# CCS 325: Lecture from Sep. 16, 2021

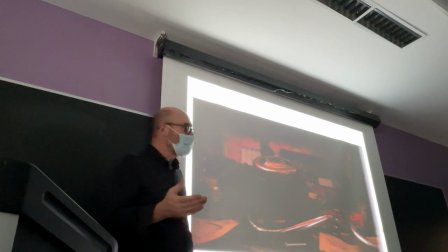Stuff from a junkyard, pieces of cars because she's a tinkerer so you
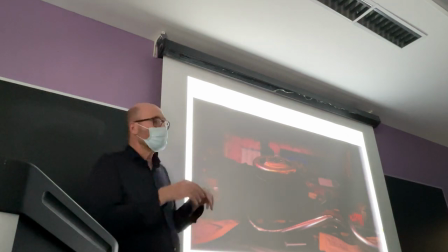know that she's done and we'll see her face we'll see that
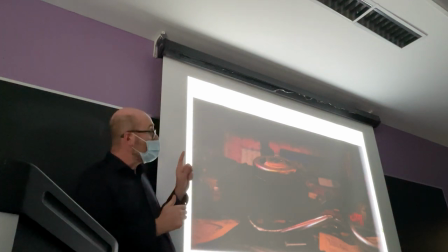she's throwing away her trophies but if she's thinker maybe she'll find a way to fix herself
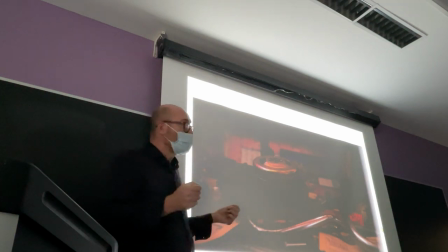so find a way to fix and find a solution to her problems
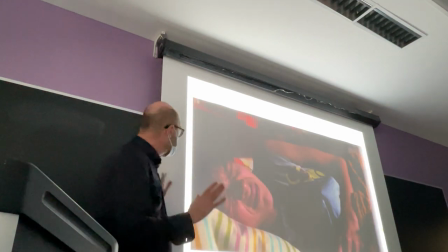finally we see her clearly she's not happy
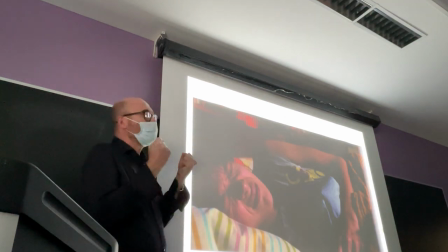she's squeezing her eyes I don't want to wake up I don't want to get up I
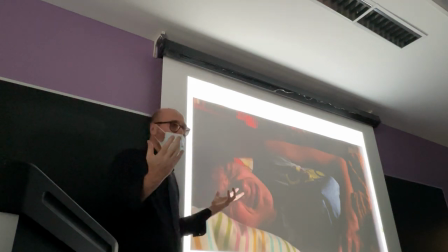don't want to go to school right I don't want to face life this is the first
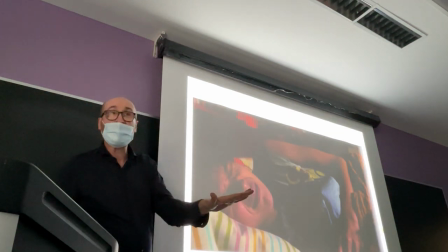morning we'll see that the other mornings will be quite different and she
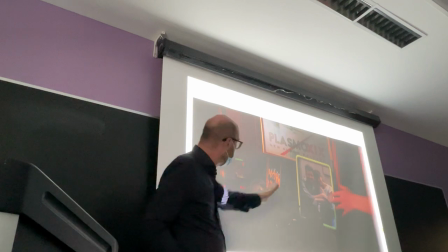gets up she goes to the bathroom but before she brushes her on her
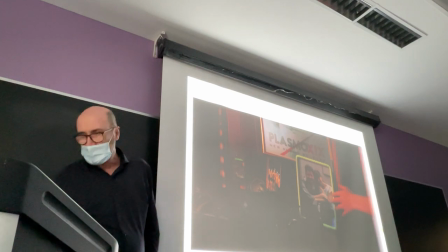portrait on the portrait with her father and in case you missed it the movie will zoom
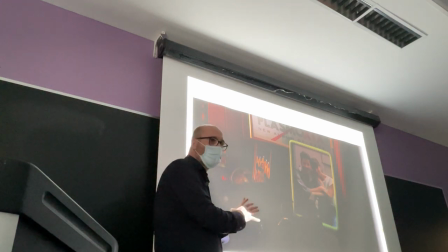into it to show Charlie next to her father attached
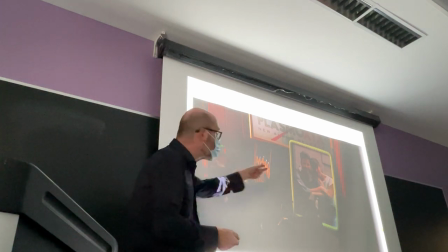to him and you also see what is the dynamic in this picture what
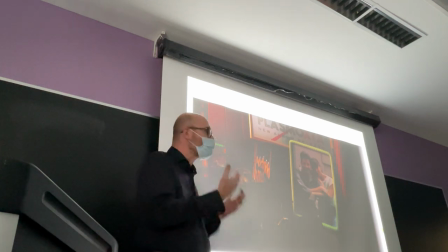does it tell you between the father and daughter in terms of their attitudes yes
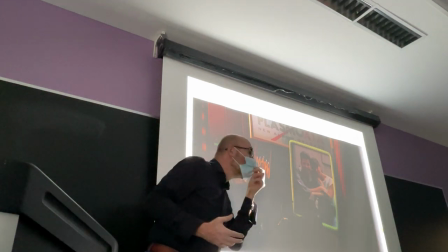Hillary they're really close but
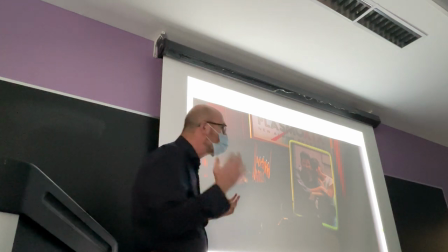mm-hmm
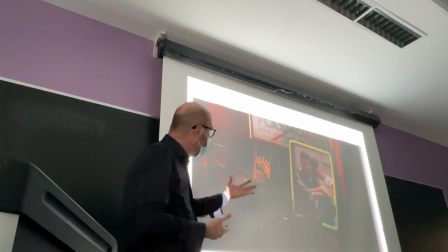who's first and who second was in the foreground was in the background who's
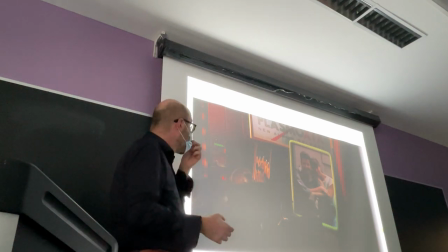more powerful more of a leader who's more passive okay the father is the center of this picture right
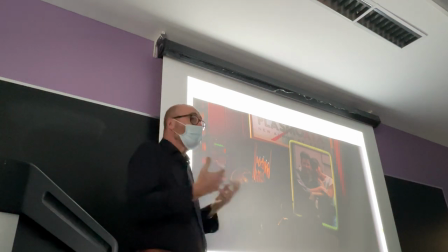the anchor for Charlie Charlie seen as more passive right so
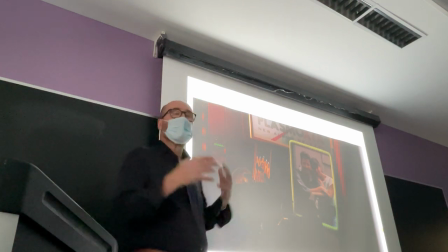you understand from the picture you're supposed to understand from the picture that without the leadership the guidance
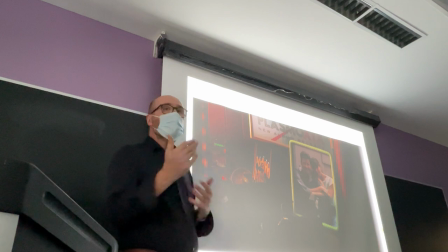of her father she's kind of lost in reference to what there is another picture right
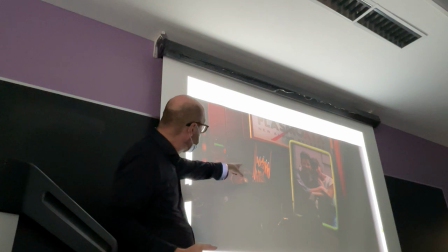what's the next picture to the side she with her
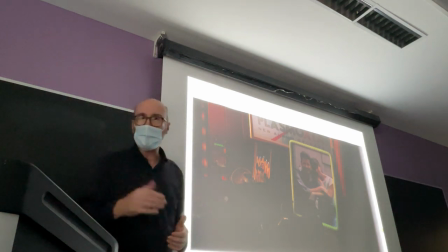diving team so you understand why she's throwing the trophies away and
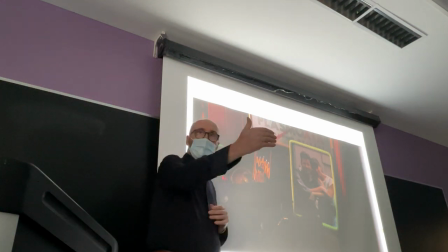stopping this activity because her leader has left and therefore she's quitting with
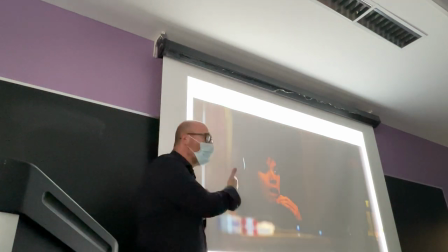him and one of many frames in which a character is looking
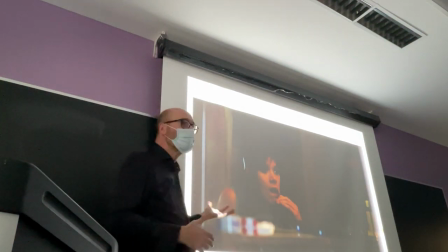especially Charlie herself she's looking at herself in the mirror she's and she has this thousand yards gaze
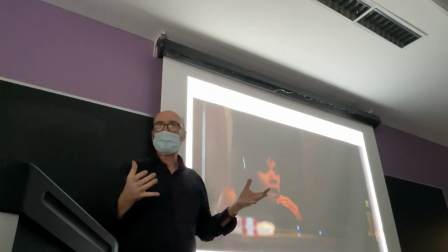right she's not seeing herself she has not found herself
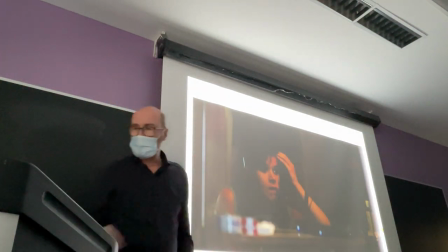she's listening to music she sees a pimple right and of course she's unhappy about that.
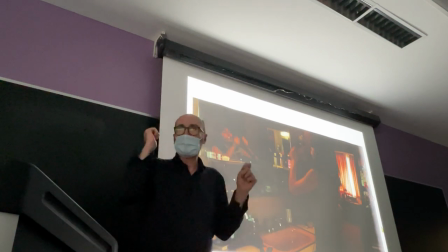However, in front of the mirror, she's also improvising a drumming session because you have to know that she has pent-up energy.
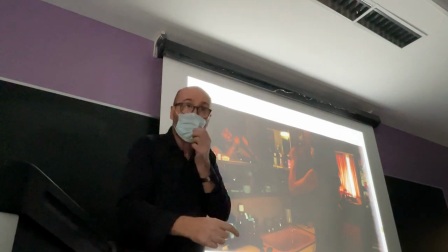Because when you will see her depressed and down in her family's kitchen, or at school,
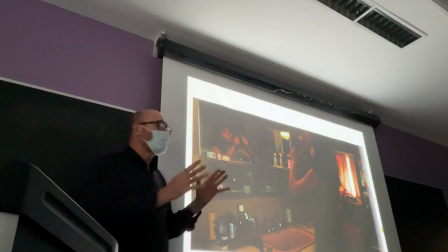or with friends, you know that that is not really who she is.
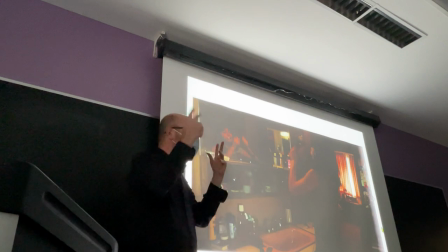She has dreams, She has energy,
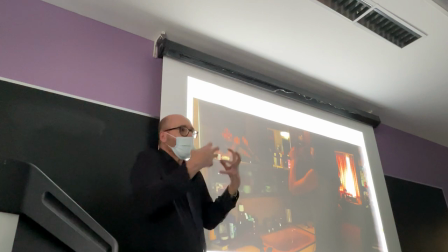but she's not able to pull them out in a structured way that would resist the look from others,
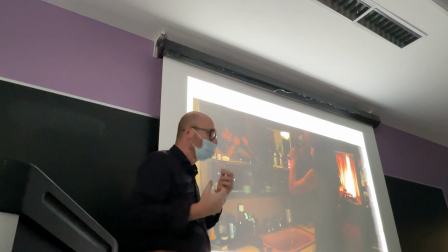the judgment from others.
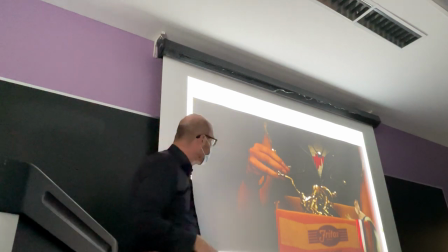And there you go, the trophies, in a box, and then in the trash can.
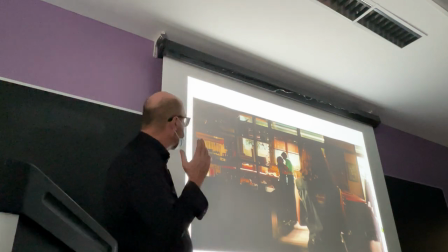And she goes into the kitchen, and she's looking at other people.